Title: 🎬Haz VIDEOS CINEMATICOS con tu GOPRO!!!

Metes la cámara aquí y es algo que a dos manos te va a ayudar a moverte mejor, ya que los movimientos sean mucho más suaves, tanto si subes y bajas, como vas de lado, como si estás siguiendo a alguien.
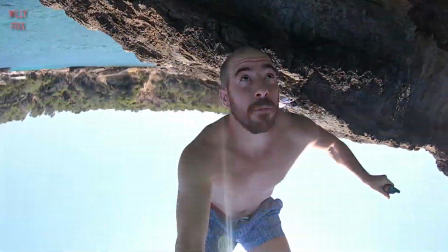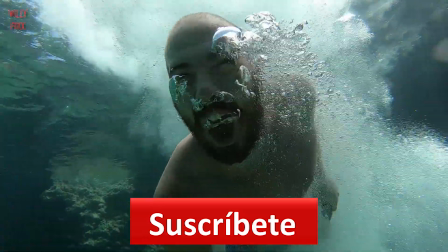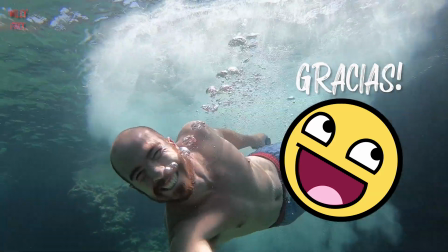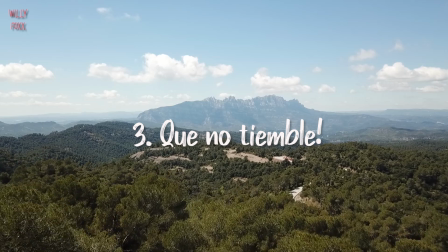El tercero va conectado con el segundo. Los vídeos cinemáticos, los vídeos profesionales, a no ser que sea por una razón específica, no suelen temblar. Por lo tanto, tenemos que vigilar cuando filmamos que no tiemble, ¿vale? Aquí arriba os dejo, si no lo visteis, un vídeo en el que os doy muchos consejos para falsear un estabilizador o para que tus vídeos no tiemblen. Y este paso es usar estos trucos, por lo tanto, filmar en movimiento sin que tiemble, o si lo tenemos, usar un estabilizador. Tengo el Karma Grip, que nos va a ayudar a hacer planos de seguimiento o planos en movimiento, arriba, abajo, girando, lo que sea, sin que tiemblen. Los planos, si se mueven pero no tiemblan y van siguiendo a alguien,
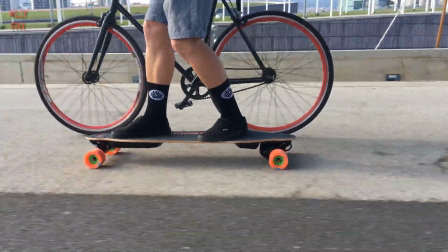ayudan mucho a que este movimiento haga parecer este plano más cinemático.
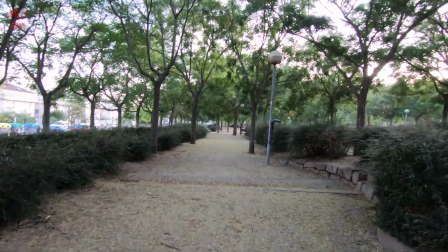Aquí os pongo dos ejemplos. El primero es sin estabilizador, normal caminando.
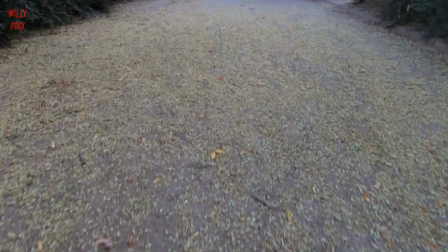Y el segundo es con estabilizador. Ahí se ve que es mucho más cinemático.
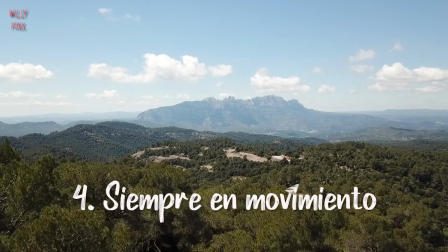Cuarto consejo, también en relación con el tercero y con el segundo, van todos conectados, es que si podemos, la cámara siempre esté en movimiento. Si dejamos un trípode, como estoy haciendo yo ahora y estamos hablando a la cámara, para algún tipo de vídeo informativo va muy bien. Pero si queremos algo cinemático, que llamamos, o algo que parezca una película, la cámara debe moverse.
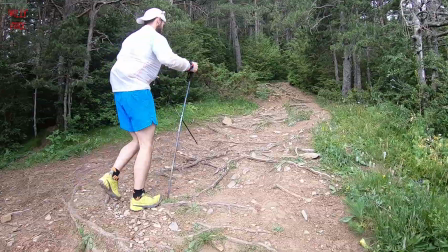Si estamos siguiendo a alguien, queda mucho mejor que le vayamos siguiendo poco a poco que no que dejemos un trípode.
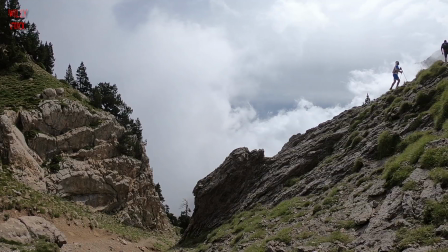O si alguien está caminando, movemos la cámara de un lado a otro muy poco a poco, pero siempre en movimiento, porque eso hace que la perspectiva cambie y que los elementos se vayan moviendo
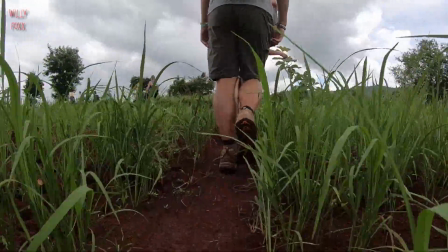y cree este efecto como si estuvieras flotando en el suelo y queda mucho más bonito. Eso, hay muchos recursos para hacerlo y uno de ellos, si lo tienes, evidentemente es un dron.
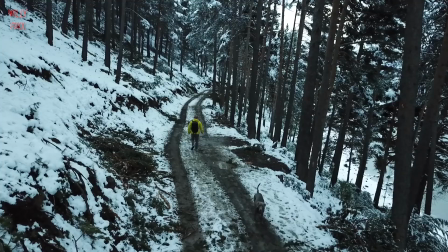Si vuelas un dron, poquito a poco, siempre es muy estable y los planes de dron son lo que más hace parecer cinemático un vídeo. Ahora, si alguien dice, es que yo no tengo estabilizador, o no tengo dron, o me tiembla mucho el pulso y no sé cómo hacer mover un plano sin que tiemble, pues aquí os doy un truco. El truco es añadir el movimiento digitalmente. ¿Cómo? Nos ponemos en postproducción. Por eso os dije que grabarais a más calidad,
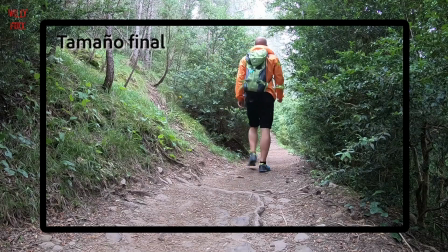porque la imagen es más grande y cuando recortamos nos da ese margen para mover la imagen digitalmente. Cuando hemos hecho este zoom digital podemos moverla lateralmente, así, o verticalmente, para dar a una imagen que hemos grabado estática un movimiento que haga parecer que nos estamos moviendo nosotros.
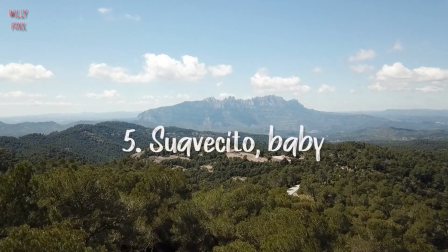Y el último consejo, número 5, cuando hemos hecho todos los demás, es, por favor, y más importante, que todo sea suave.
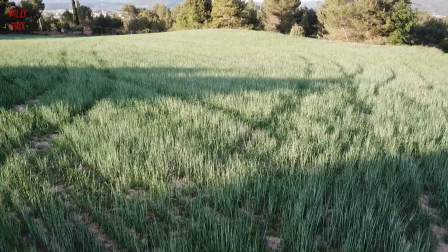Un vídeo cinemático o una película cinemática es aquella en la que la cámara parece que siempre va flotando.